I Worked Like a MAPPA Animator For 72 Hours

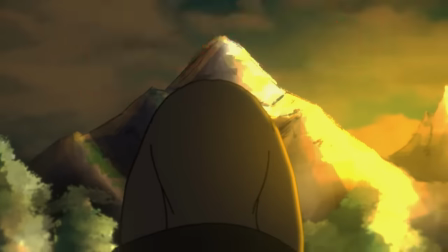For the next 72 hours, I'm going to work like a MAPPA animator. This means 12 hour shifts and a crazy deadline of only three days to make a highly complex animation.
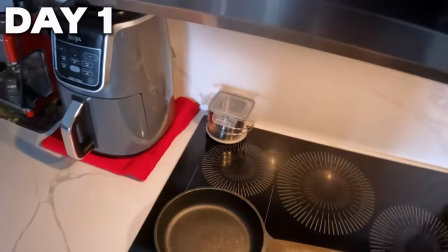Let's hope I can finish this in time and not burn out. I actually woke up at 7 to be able to make myself some breakfast to get the day started well.
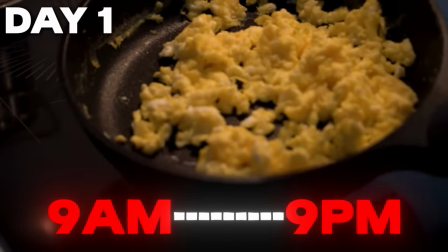My shifts are going to be from 9am all the way to 9pm. So eating a nice, nutritious breakfast was going to be very important.
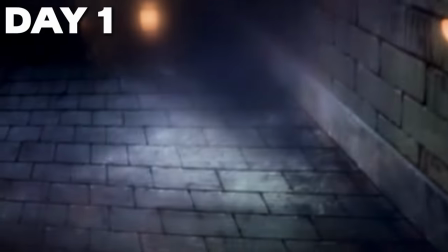After breakfast, I took a little morning walk to warm me up for the torture that lied ahead. Then the second the clock hit 9, I got to work.
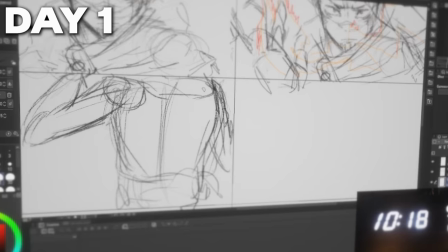My first task was to plan out what I was going to make, and since it needs to be MAPPA related, I'll be animating a little showdown between Gojo and Sukuna.
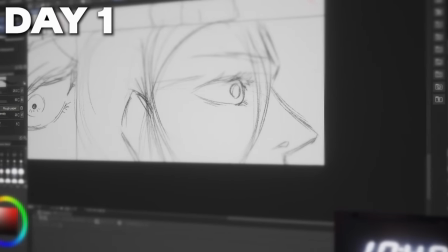Not too long after I started drawing, I began to feel terrible, presumably from my lack of quality sleep.
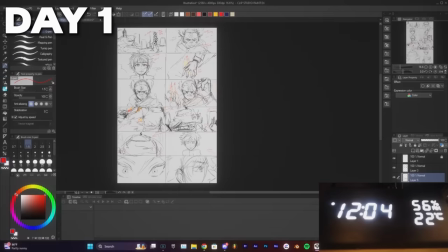I'm three hours in and I just finished the storyboard. Man, I'm exhausted.
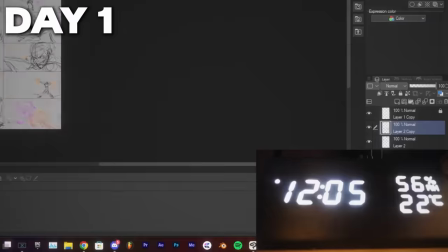I feel like I could faint at any moment and I still have about nine hours left, which really does not make me feel any better. I can't lie. However, I kept on pushing forward as there is a lot more that has yet to come. This is the plan for the project.
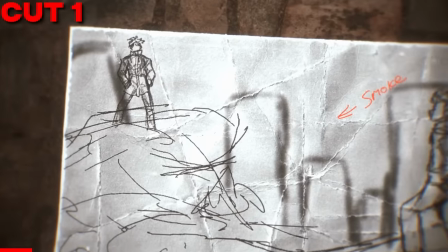The first cut is going to show Sukuna on the ground, looking up at Gojo who is standing on a huge rock. There's also wind blowing in the environment to add some drama.
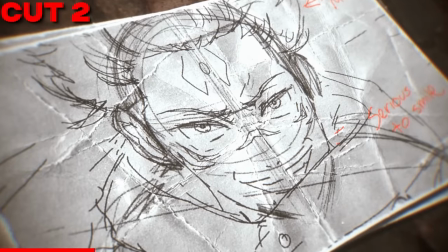The second cut is a shot of Sukuna's face. He's gonna transition from a serious expression to an evil smile and the wind is still blowing on him.
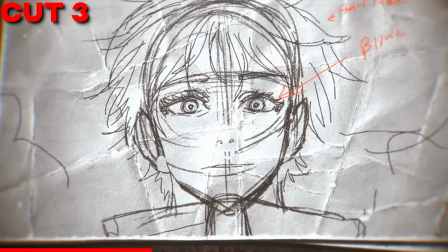Pause. Cut 3 features a close-up of Gojo's face. The camera slowly zooms in as he blinks and hair blows in the wind.
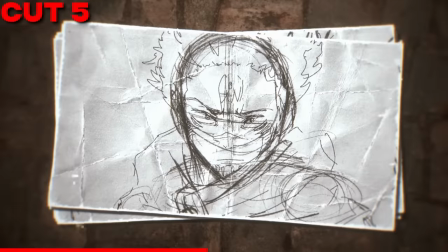Cut 4 will show fire igniting from Sukuna's hand. Then in cut 5, Sukuna is gonna raise his hands to start charging up for an attack.
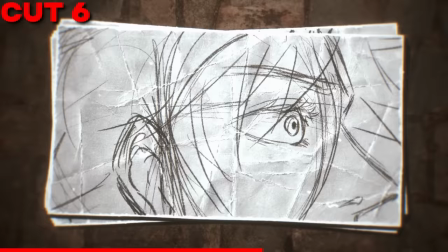Cut 6 has a crazy camera zoom and rotation shot up to Gojo, revealing that he's charging up his purple attack.
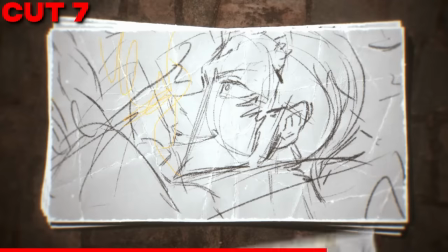In cut 7, Sukuna is gonna pop up his head and then raise his hand with fire. Next, in cut 8, Sukuna's fire arrow attack will be revealed with the camera moving away from his face.
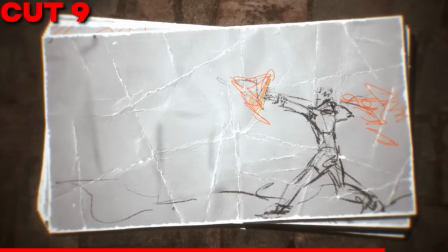In cut 9, Sukuna will charge up the fire arrow attack before quickly releasing it with a ton of force.
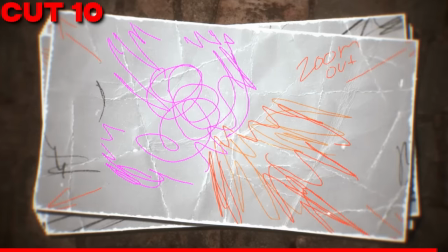And in the final cut, the camera will zoom out to show both of the attacks colliding with each other. All of this has to be done in only three days. MAPPA animators have to deal with stuff like this all the time and under a lot more pressure than me.
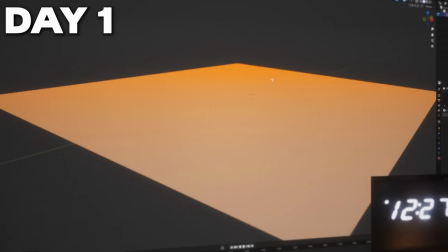So I'm only getting a little taste of what they have to go through on the daily.
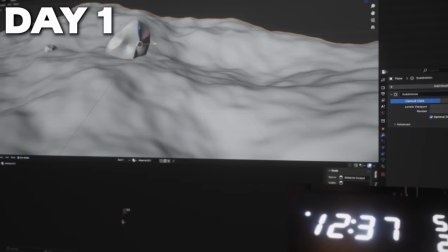Given the background heavy scenes, I thought it would be a good idea to use quite a bit of CGI to save me some time and a lot of headaches.
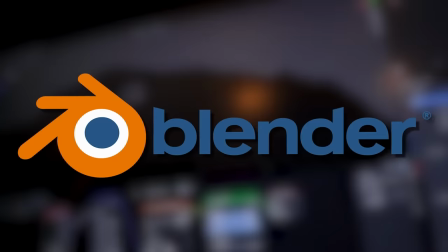So I spent a significant amount of time on Blender making the environment where the characters reside.
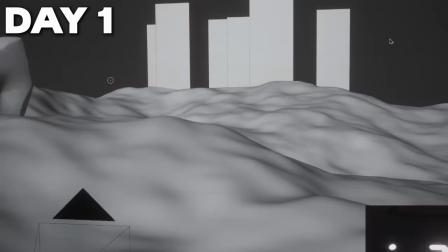Only for me to learn a very harsh truth. I f***ing suck at Blender. I can't lie, I just wasted so much time trying to figure out the CGI background.
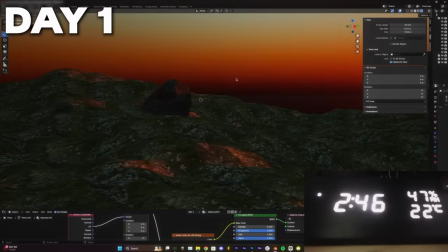It looks horrible. I'm breaking my head over this. I don't know what I'm doing anymore. I'm just gonna do this in 2D.
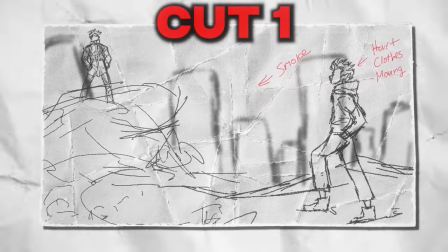Sometimes things just don't go the way you want them to so I skip cut one for now since it relies on a background to do the
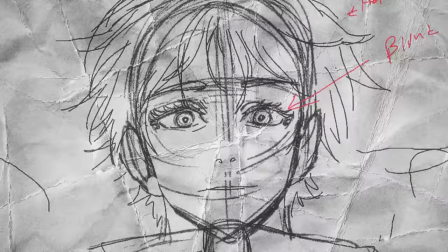Animating my plan is to tackle all the Sukuna shots first and then move on to the gojo shots I then started with cut to I drew all
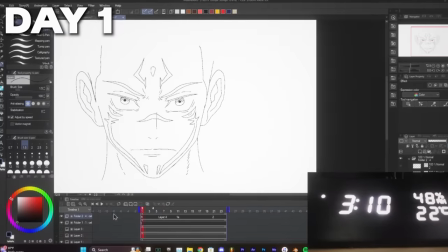of the static elements first Then I animated his mouth transitioning from serious to an evil
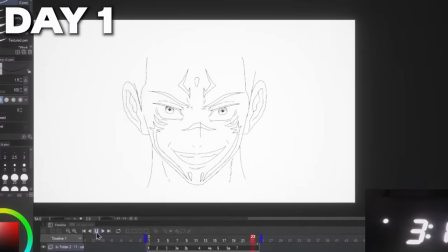smile with proper spacing making the animation look super smooth All right now it's time for my little break.
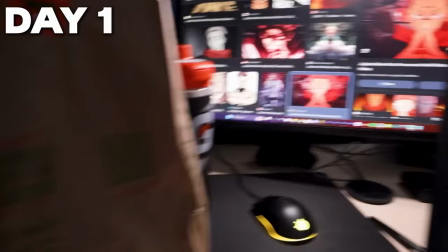I got myself some Panera bread I'm about a feast you already know and I'm kind of sad because I'm kind of cooking right now but you know what I'm saying we'll get it back once I continue.
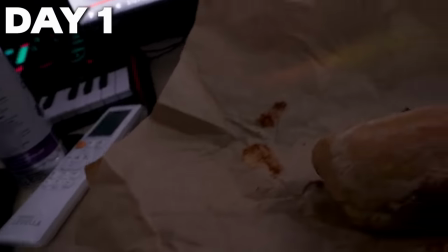I couldn't find anything on what MAPPA animators typically eat so for this video I'll be eating fast food in my 15
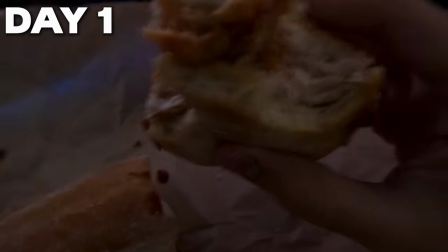to 30 minute break each day since I assume they don't have much time to prep a nice home-cooked meal most days.
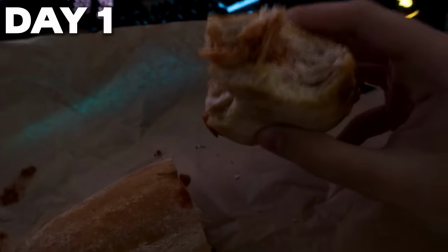I'm not a lie I don't even care about my mess up no more this life is looking good right now this is amazing.
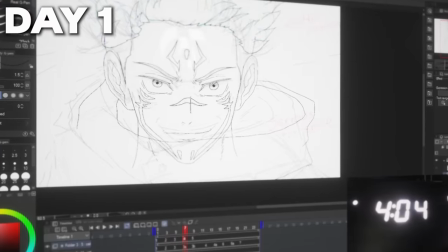Next I worked on animating the hair and the clothing. I'm not too proud of how this part of the cut looks but I really don't have the luxury to make everything to my standards if it wasn't obvious already.
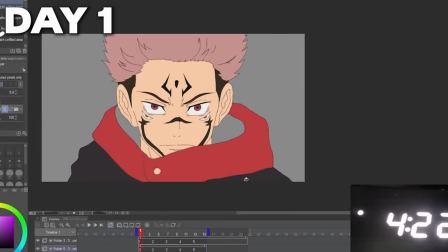I tried to match the colors as closely as possible to the show, and I think I did a good job with that. I'm also keeping the shading to a minimum to stay consistent with the look of season two.
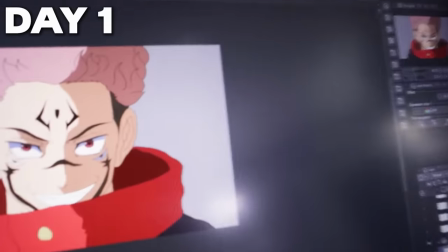As you can see, I have a little over four hours left in the first day, and I've only completed one animation cut, so let's see if I'm able to pull it off.
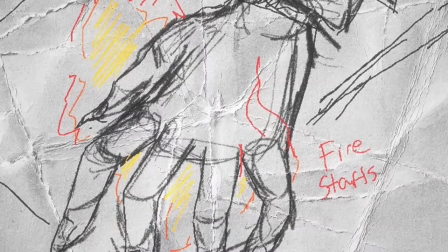Cut four was next. Hands. Lord help me. I'm just kidding. I'm not scared of drawing hands.
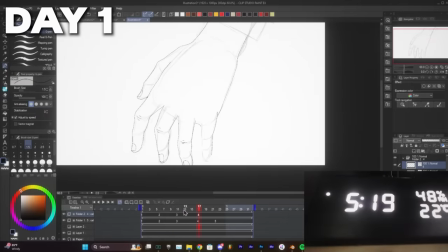Everything was coming along very nicely up until making the in-betweens of the fingers.
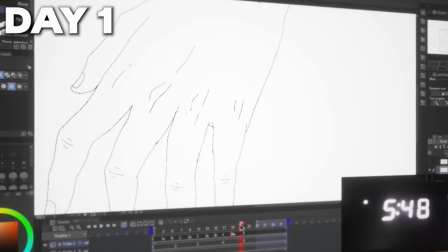I was having some pretty bad inconsistencies with the thickness of each finger, which caused me a lot of problems, and led me to spend a significant amount of time trying to fix that.
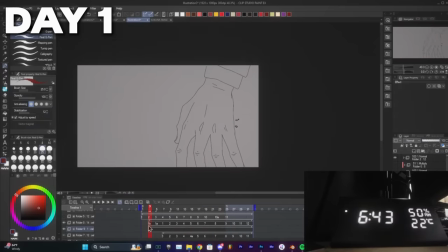I then animated the fire coming out of his hand, which was done in Straight Ahead, and it was such a nice, therapeutic moment in the day for me.
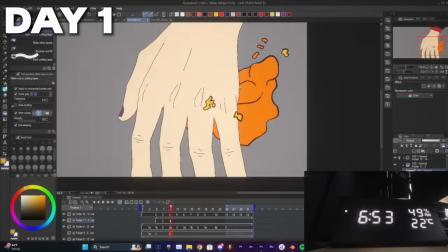I honestly thought it came out pretty cool. Again, I tried matching the colors of the fire to the fire arrow scene in the anime.